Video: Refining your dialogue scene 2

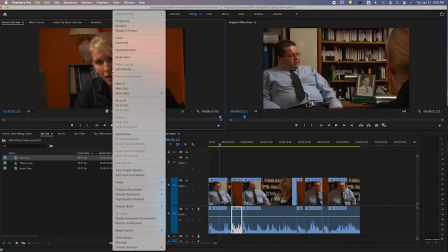You can right-click in the source monitor and you can change what's displayed. So if I change this to audio waveform,
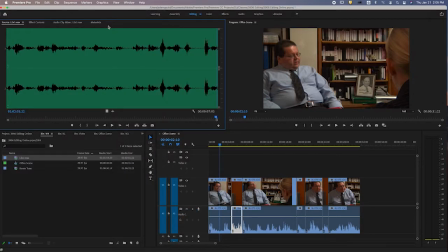I now see the audio of the clip, and I can potentially, if I'm looking at an entire reel, I can go through and identify places. Here's a quiet spot. Maybe I can steal, right here. Maybe I can steal some room tone from right here.
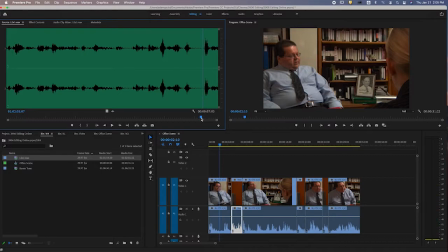Okay? Then you can go in, listen, see if it's going to work.
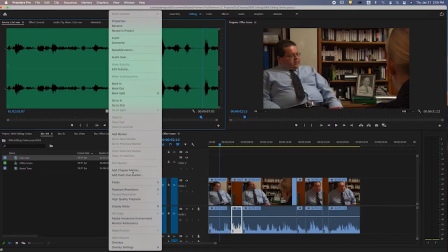But that's a handy thing that I sometimes use, switching that display mode to waveform.
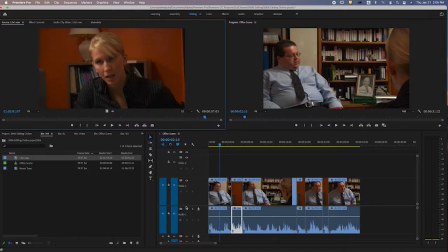Now, what are you going to do with room tone? Well, room tone can allow you to slow things down. For example, let's see if we can find a scenario here.
What do you mean, Lou?
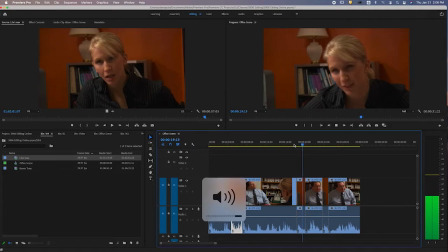What?
Okay, how about right here?
What do you mean, Lou?
She says, "What do you mean, Lou?" I'm curious. I want to put a beat there. I want to put like a real long pause. I wonder if I stretch her out here, how long she holds sort of a look. Let's see.
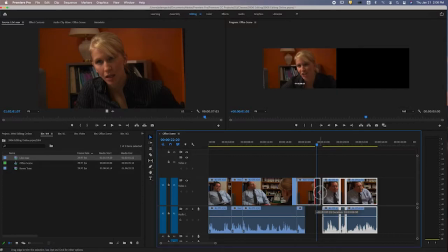Yeah, she does. Let's keep it going. It's kind of a weird look, but for our purposes, this will be fine. And I'm going to see what the audio does here, but I bet, yeah, somebody's going to start talking. See that waveform? So I can't use, this isn't silence. So I'm going to have to take that back out.
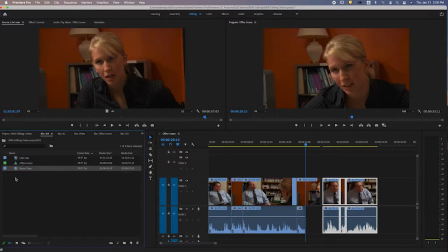That's what some room tone could potentially help. And here's just a touch of room tone I grabbed earlier.
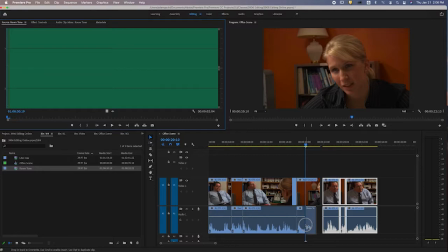Probably not enough. Well, we'll see. Boop. We'll stick it in there. And then I'm just going to actually stick it in there again. Maybe apply a little fade.
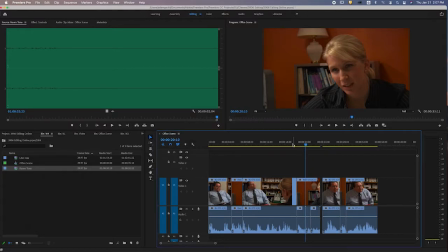Make it really short. See if that hides it. I'm going to ripple delete this so Boss Lou goes back here. And the goal here was just, hey, could I create a pregnant pause where it's silence in the room,
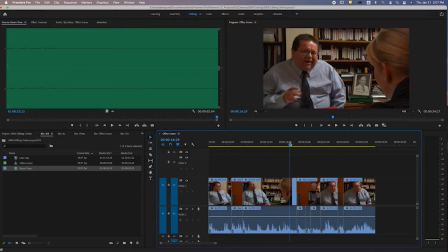it's uncomfortable, and Lexi just sits there with no one speaking?
What do you mean, Lou?
Yeah, it works. Now, I think I would need
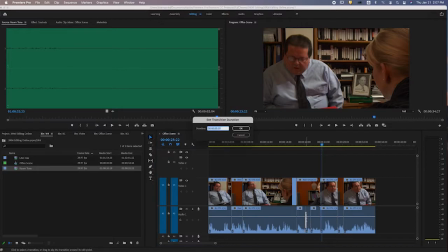another little fade here because you totally can hear the audio edit going from her clip to the room tone. Let's see if that fixed it.
What do you mean, Lou?
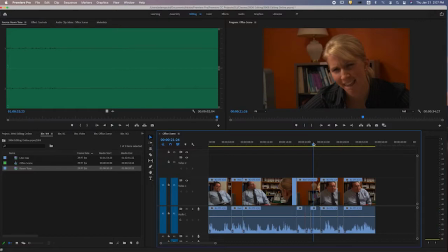For our rough cut, we can live with that, and for these purposes. Now, down the road, I'm going to have to mix that better, maybe do some noise reduction to figure that out. But I just want to show you that room tone can allow you with to create some pauses.
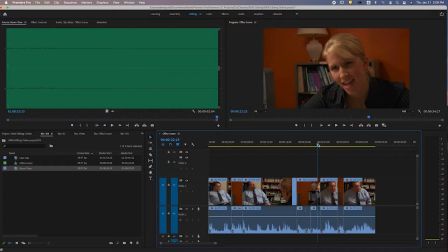If you feel like the scene's going too quickly, you want a funny little awkward moment where they both stare at each other, get some room tone, find a nice Lexi reaction or Lou sitting looking sweaty and weird or something, and you can create those yourself.
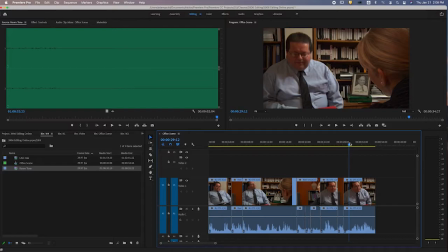The editor, if you've got the footage, the room tone and the reactions, you can slow things down, speed things up as you like. Okay, so as you're going through your rough cut, you're working on all the things we just talked about.
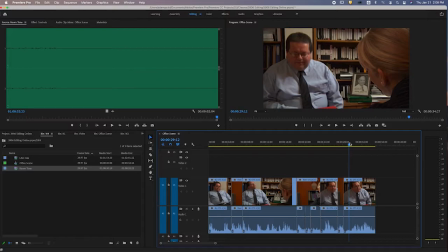You're trying to make it feel more natural, smooth. You're trying to let reaction is king guide you, while at the same time the scene is making sense, and you're hiding, the weaknesses in the performance, like that Lou is looking down at the script all the time. Additionally, you're trying to be conscious not to do the yo-yo effect thing.
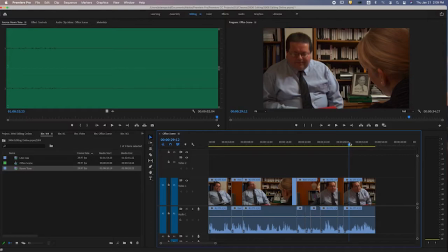One practice that I think Murch is discussing in his book as well, that can be really handy, is watch your dialogue scenes with the sound off, right?
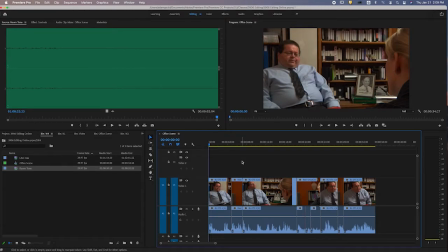It will help you connect to their reactions. Because remember, in movies, reaction is king, not the words. It's not what they're saying that's so critical. It's how they're reacting to that.